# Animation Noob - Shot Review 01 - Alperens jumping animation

going on? How are you guys doing? Today we are going to be reviewing Armed's shot here. No, not Armed. Alperen shot. I hope I didn't destroy your name, but... And, yeah, so we're going to look at his shot. I had actually gone through and noted it already. I was recording the whole time and I thought it was screen recording, but I guess it didn't. So sadly we don't get to go into the drawing process of this. But we'll look at the notes that I made here.
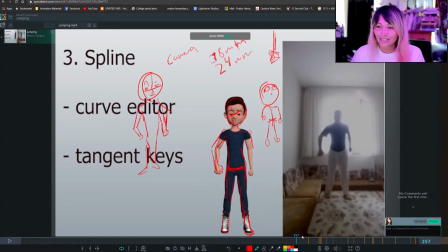47s
So one of the things I first noted was, you know, the camera. You could probably play with the camera if you wanted to make the shot, you know, a little bit more different, have a little bit more fun with it.
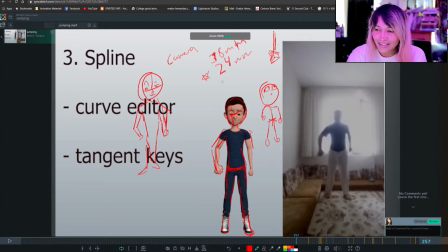62s
Maybe try a wider lens, like one of these lenses here. And so you can get like this kind of figure. A little bit more cartoony, heroistic looking, like out of a comic book, you know?
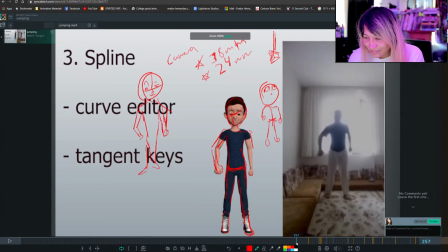77s
What else? Then we went through the notes and I kind of thought you could move the pose around a little bit, you know? Get him looking a little bit more hero here. Get his face turned a little bit, tilt it, you know, a little bit this way, that way. See what feels right. Because you know what? I don't even think...
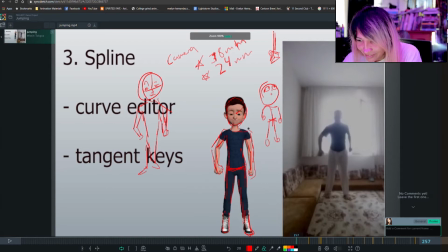96s
I think this would probably feel better if it was like this. Actually, like that. Oh. I get like that. Yes, that feels nice. You got that eye, maybe.
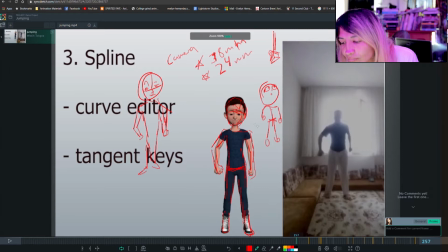That over here. Yeah. And we got this foot.
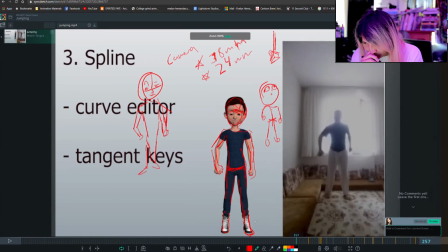130s
We tilted this foot a little bit. We straightened this guy out. This hand looks cool. This hand looks cool. I just suggested maybe we can show a couple little more fingers down there.
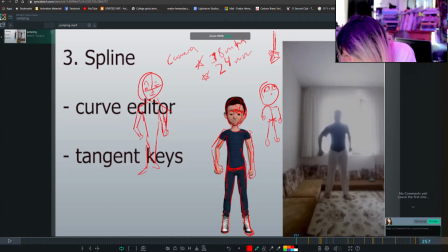145s
Yeah, that'd be nice if we did. Get a little bit more of a hand shape in there. Open to this pose. And I think here in this breakdown, you got him doing this.
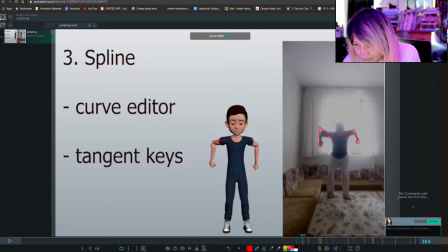162s
You got your reference just really pushing down, and your guy's kind of flat, straight edge across, very boxy. You want to just really start bringing down the chest quick, so then you could drag the head back with them.
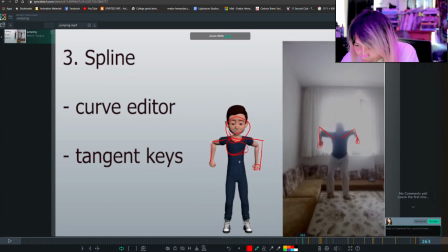179s
So the head would probably be like around here. But note that the chest is going to be sinking in deep already. Then you got the arms coming down here, boom, like that. Or, you know, pushing them out this way.
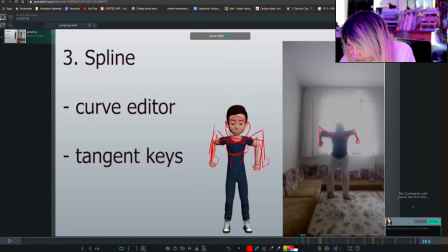194s
Like that. Coming down. Hips get a little wider. And then start pulling out the feet as we did in the other note.
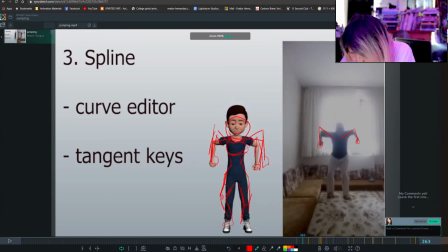Yeah, so just start bringing them down a little harder and really swing up those hands. You really want to get that emphasized.
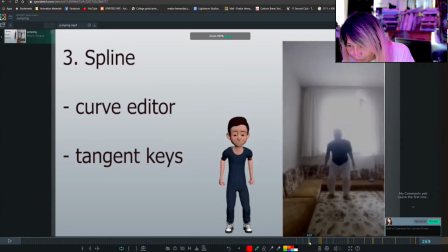225s
And then when you do, another thing you want to probably do is speed up the timing
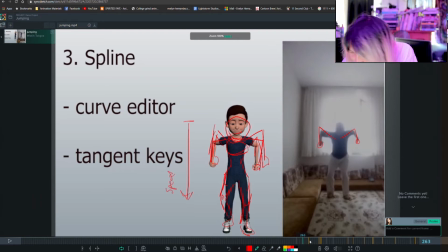233s
and going down. Speed up. And then hold on this pose.
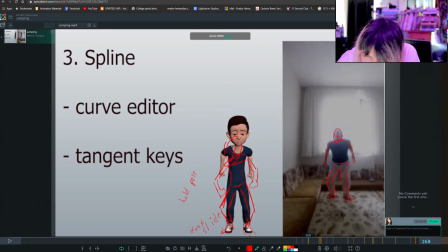241s
Hold pose a little longer. And you might even want to do that by making this breakdown already be a little bit more down here with this head down.